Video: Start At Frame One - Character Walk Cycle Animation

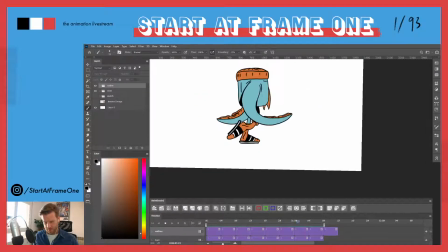[76:10]
Okay, let's see how this looks with colors. All right. We're getting somewhere here.
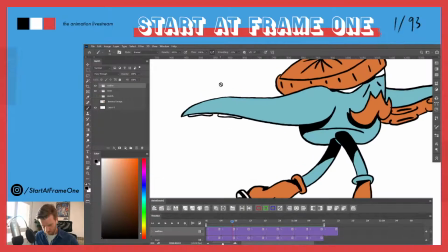We're still missing some color.
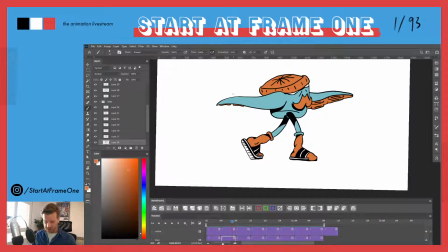[76:38]
Okay.
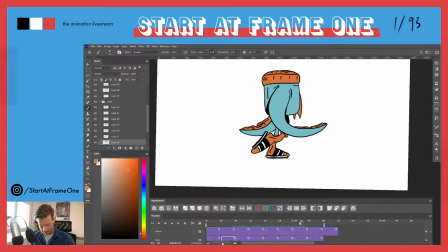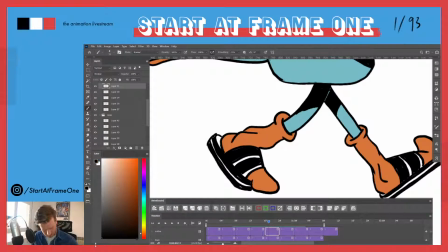[76:46]
Now I'm gonna take a look at the socks. Sock shadow.
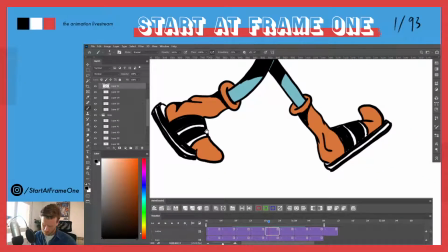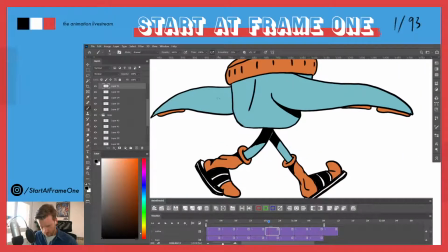[77:10]
And I'm wondering if we will want to have,
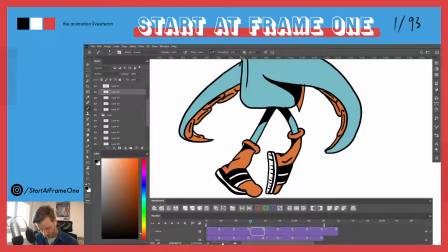[77:15]
see it's starting here, probably want to have some hard shadow as well here because it's behind the body and the body may throw
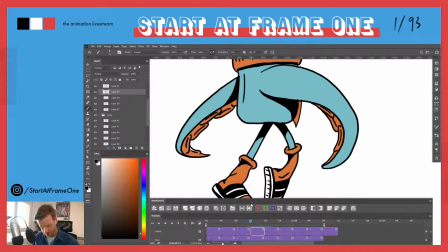[77:25]
some hard shadows on the arm in the back.
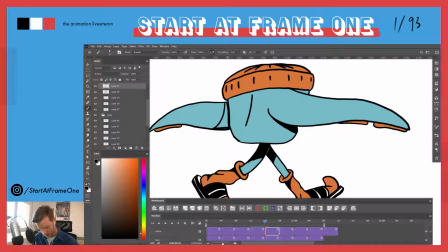[77:30]
So by curving this shadow you get you can exaggerate like the roundness of the tentacle here.
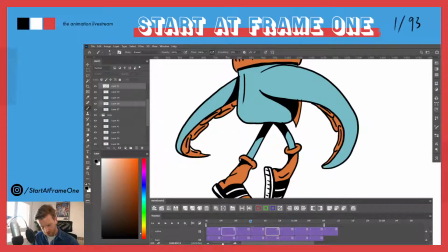[77:43]
Like if I just made the shadow like so,
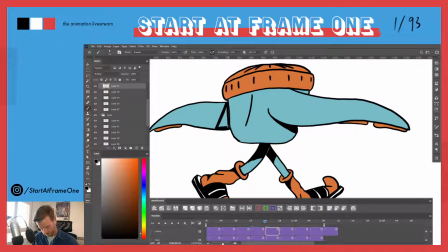would look like complete plane, the tentacle.
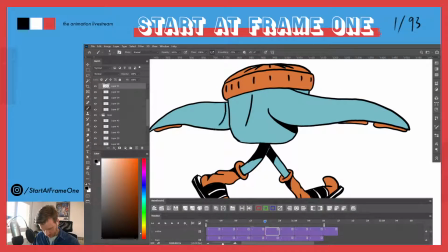[78:03]
But as it supposedly is rounded, the shadow should be as well.
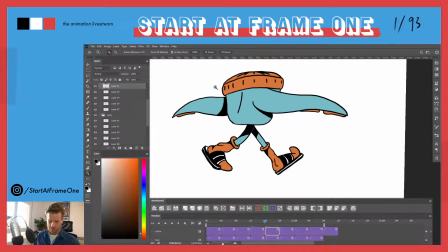[78:13]
Okay.
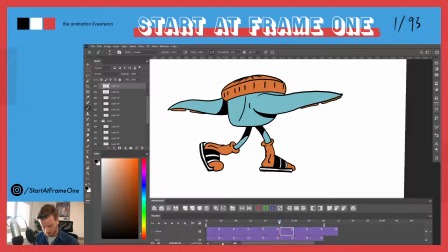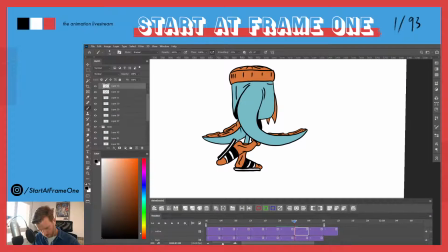As well, still get some shadow. There we go.
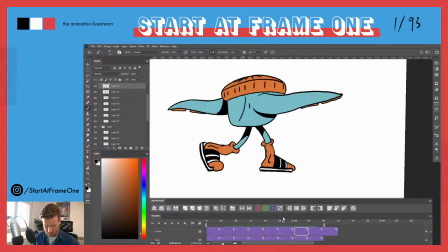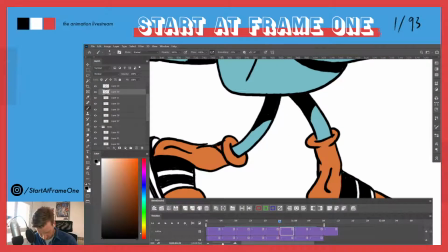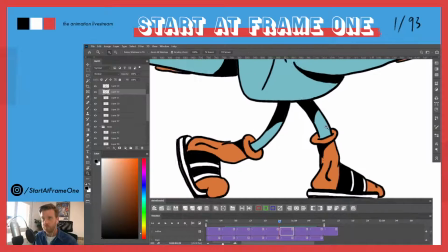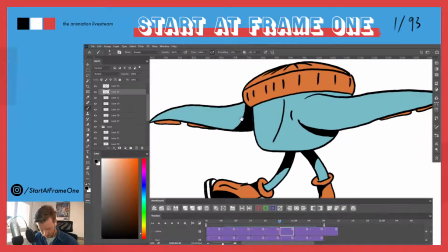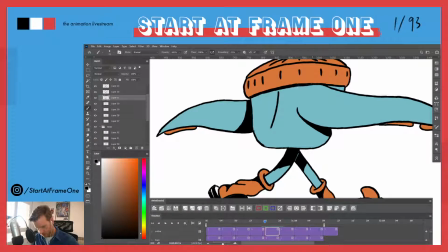[79:18]
Here's well the beanie. Get this volume right. Add in some shadow here.
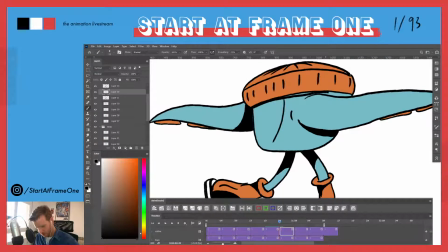[79:31]
Just gonna make the beanie stick out and
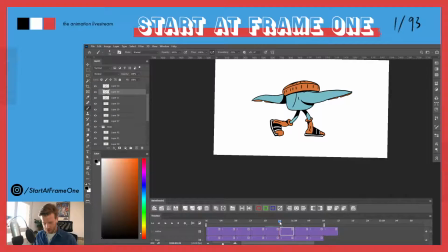[79:35]
elevates it from the body, so it looks like there's a new volume on top of it.
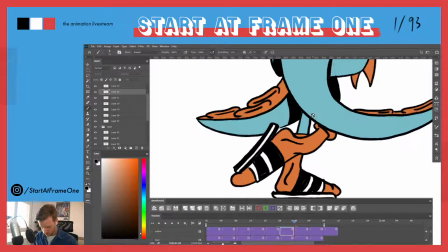[79:49]
Okay.